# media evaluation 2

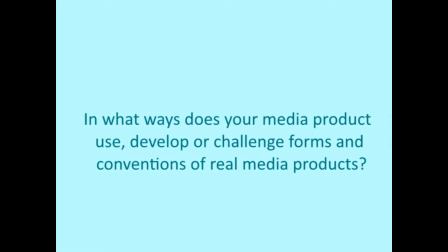0:00 In what ways does your media product use, develop or challenge forms and conventions of real media products?
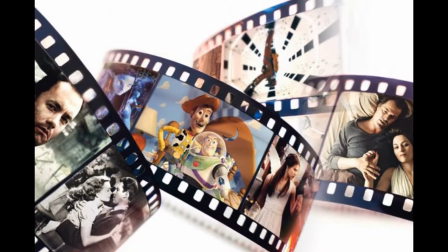0:06 In almost all films, the opening sequence shows the start of a journey or the start of an event.
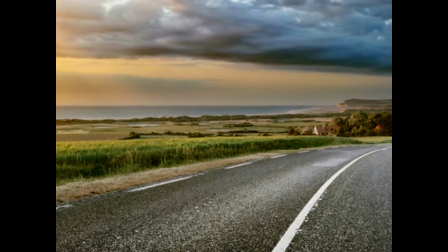0:12 This introduces the audience to the genre and hints what will happen later in the plot.
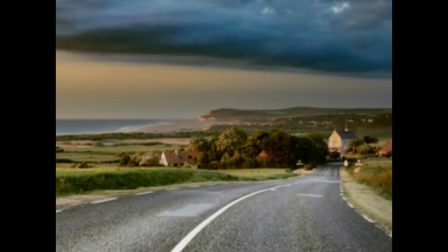0:17 This style of opening can be seen in many genres.
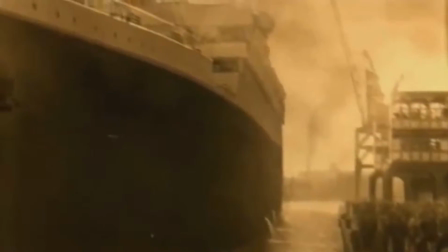0:21 Some examples are the Titanic, where the opening sequence shows the Titanic leaving the docks.
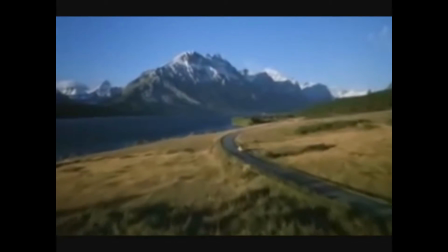0:26 It is also in The Shining, where the family are shown as they drive towards the hotel where the majority of the film will take place.
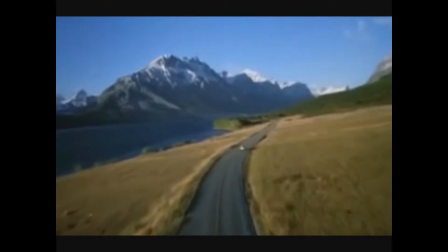0:33 We decided to use this theme of starting off the character's journey. We chose the morning scene because most people will start the day by waking up,
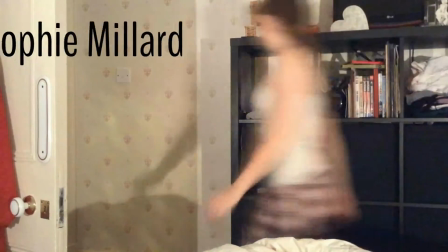0:41 and we chose to use a familiar scene to represent our characters before the film starts in the opening sequence.
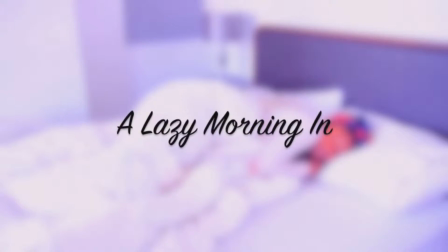0:48 Upon research, I found that there are 3 typical morning scenes. The first is the don't wanna scene.
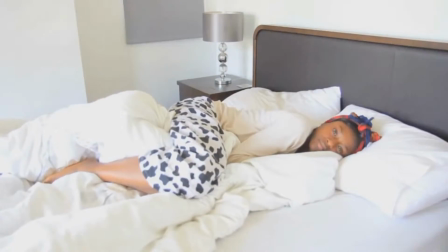0:54 This is usually where the character doesn't want to get up and start the day. The second is a routine day. This is where the character starts their routine that they do every single day. A great example of this is the opening of the film Seven.
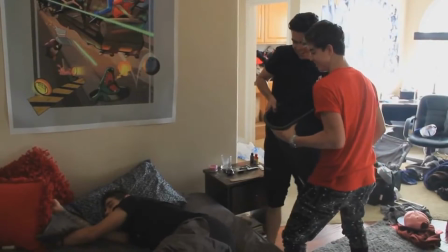1:07 The third is the rude awakening scene, where the character is unexpectedly woken up.
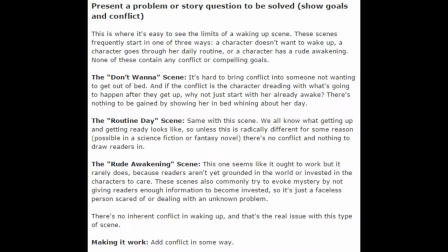1:12 The blog post that stated these said that these types of opening aren't usually very good because they lacked conflict, so do not engage the audience.
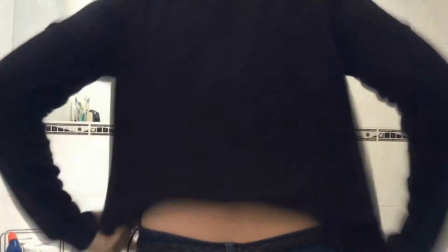1:21 However, as seen in the opening 7, there are ways to do this, and taking the idea of a morning
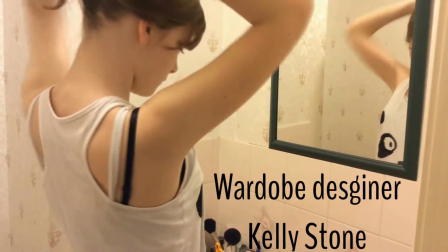1:26 scene, we challenged the idea of lack of conflict and used the morning scene as our opening sequence.
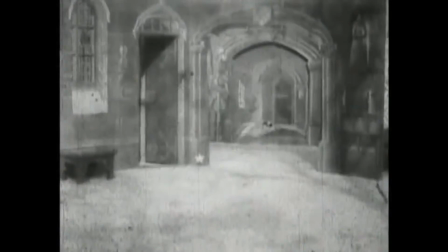1:32 Another way our product challenged the conventions is through the lack of dialogue. The Artist was advertised as the last silent film.
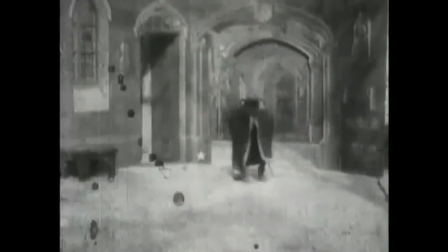1:38 This implies that all media films include dialogue. Although our full film will have lots of dialogue in,
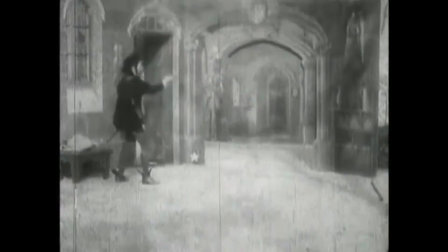1:44 we chose not to use dialogue in the opening sequence to challenge the idea that a film needs dialogue to explain everything that is happening.
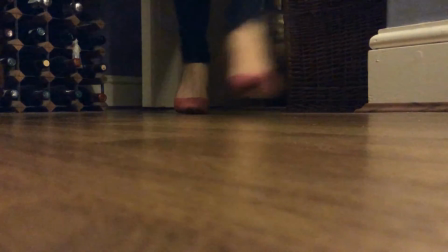1:50 When we filmed without dialogue, we found it is a good way to keep focus on what our characters are doing.
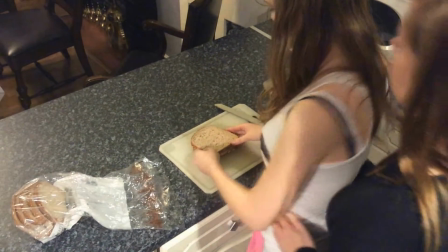1:56 We chose to keep the final opening this way, so the audience will keep guessing what the characters are thinking.
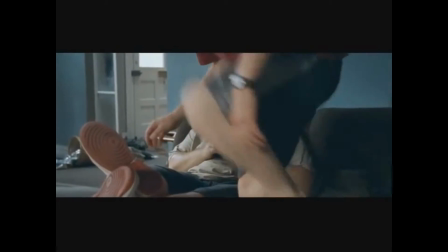2:05 A way that we developed from existing media is the use of quick cuts. The main example that we use is the inspiration from Shaun of the Dead.
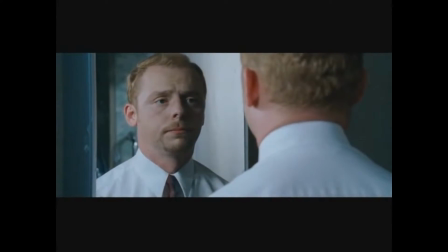2:13 There is a montage showing a scene in the kitchen and bathroom. We chose to develop this style because our movie opening mainly takes place in the bathroom and kitchen.
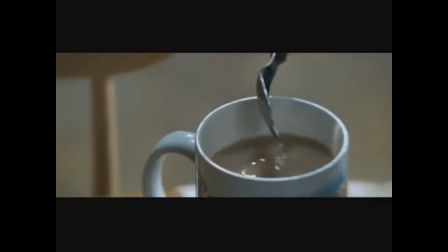2:22 We adapted this style and changed it from having the zooming in effect to having the montages out of sync of time with music.
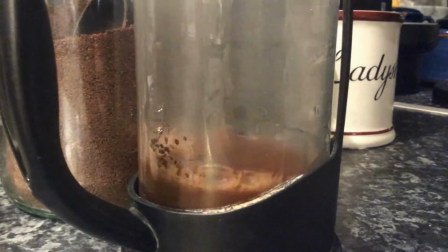2:28 This still gives the disorientated feel to the montage, but makes the scene easier to watch as we included a few of these montages.
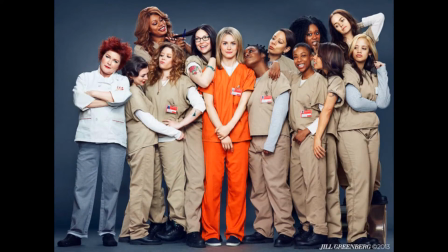2:36 Orange is the New Black is a new television series that has been extremely successful. Here the LGBT community is shown by most of the cast. We have also used this idea of representing the LGBT community by having our main 2 characters as lesbians.
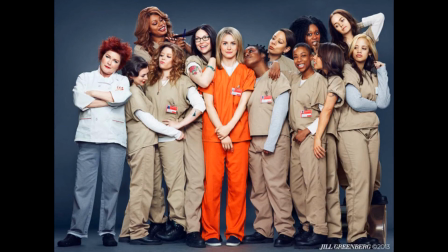2:52 However, we have decided to avoid stereotypes that lesbians are butch or manly.